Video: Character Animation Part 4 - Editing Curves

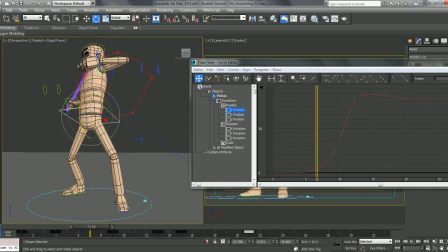248s
So one of the main movements on this, we've got our X, Y, and Z position. If we just look on the hips, just on a local axis.
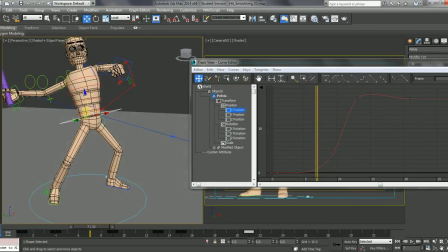258s
W, C, R, Z axis is up there.
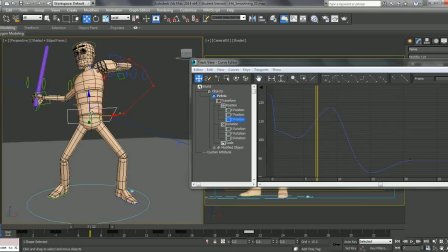263s
So our Z position. So this is a major movement on this because we've got this up and down.
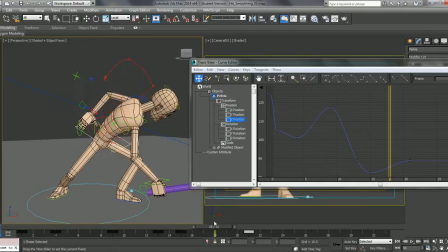269s
Okay, we are moving forward as well.
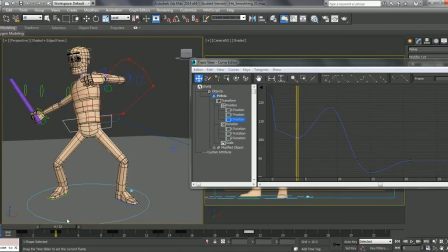272s
We are moving on the X and Y. But let's just look at this initially. So what's happening here? We're getting this big jump and then we're landing down, kind of easing out of this, okay?
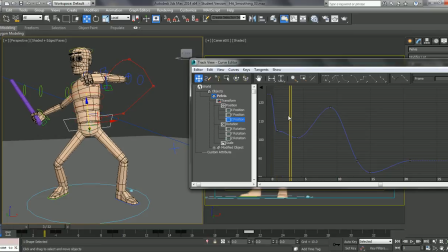287s
So in terms of the curves here, we are going down. So remember, this is on the Z axis, the up and down.
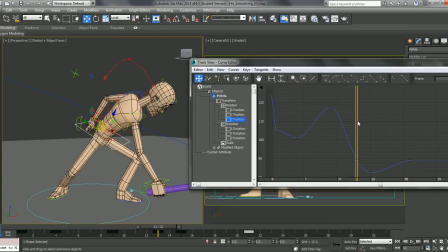294s
We're going up in the air and then we're coming down. Carry on, flow it down.
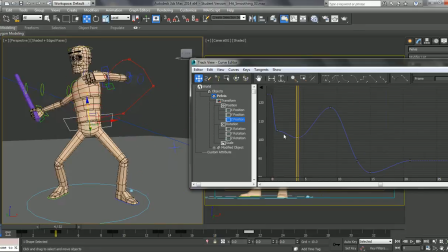301s
and then we gradually come up to a stop. Okay? So what do we want to happen on this? Well, there's a couple of things we could have happen on this. The first thing is that we could think about this more like if we were approaching the bouncing ball.
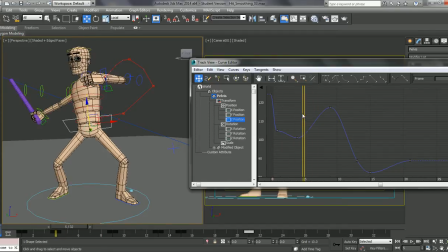318s
So the bouncing ball, the force off, is a lot stronger. That's an initial kick. So the curve should really be a bit steeper into this. So let's look at doing that. I just grab this key.
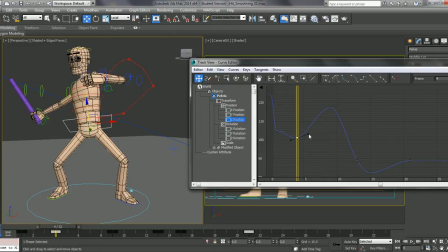332s
So the first thing is, if I just drag this handle, what we're doing here is actually affecting this tangent here. We don't want to do that. We want this as sharp spring off. So we need to break this. So if I just click on this key and go over to this break tangents,
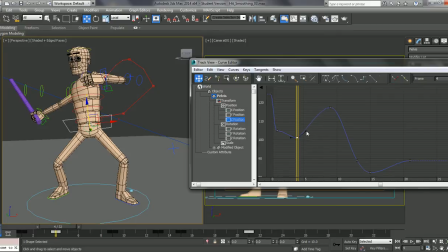347s
and that just allows us to drag just one of these handles up and change this into a sharper curve. It's a much more extreme. Okay, it's up in the air much faster.
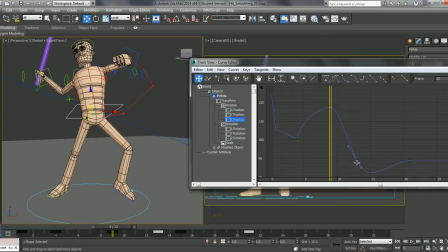364s
And then it's coming down. What I think I'll do as well is have a sharper curve into this, so it's coming down much quicker. And on this one, I'm just going to hold this a little longer. If we just drag this out, I'm just holding this in the air.
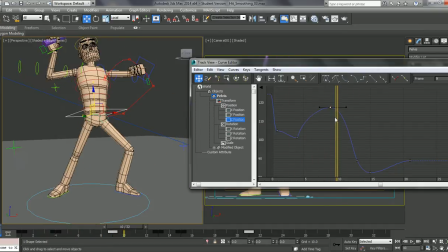382s
Just a little bit longer, just a bit more anticipation on that before it comes down. It stays in the air a little bit longer, so the movement down is much sharper.
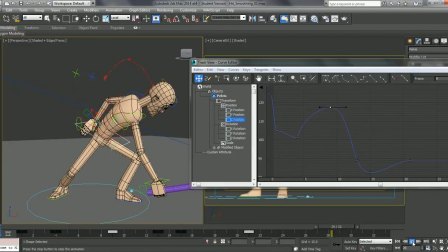396s
Yep.
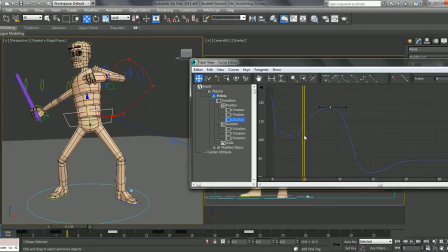402s
Another thing I'm going to do while I'm just in this is just clean up this here. This movement down. I just don't like the way this curve's going, so I'm just going to grab on this. This is just because of the auto tangent. I'm just going to drag this just so this is just a smoother curve here.
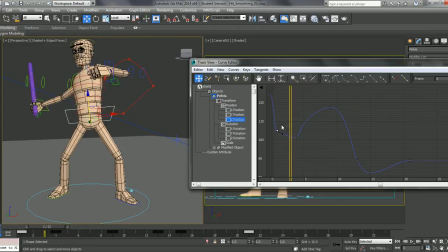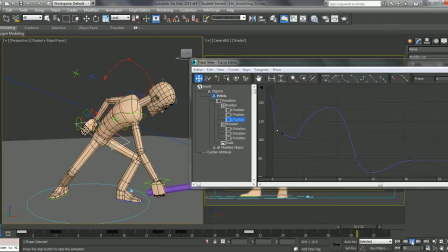We'll get a much better animation straight away, okay?
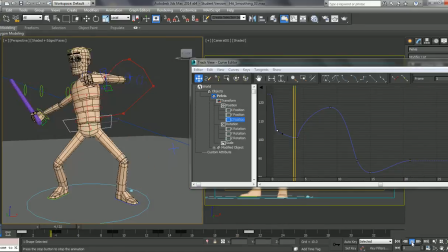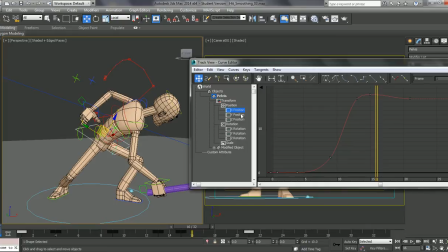440s
So let's just look at the Y position, the X position, the Y position here. So these are both sort of moving forward together. The other thing I'm really looking for here is just the smoothness of the curves. Okay, so this again is starting off quite gradually.
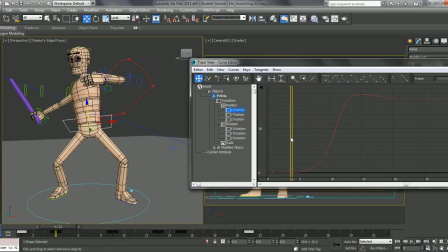And then going forwards. What I may actually do here, we've got this frame where we've actually got quite a straight line, which is doing nothing. You really don't want these. What I could do with this is give this a bit more anticipation.
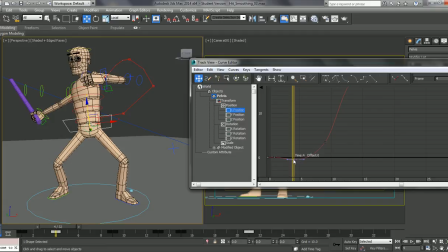478s
So because it's going this way, we could actually drag this a bit more backwards. Before it starts going forwards. Okay. So we can actually do that within the curve editor.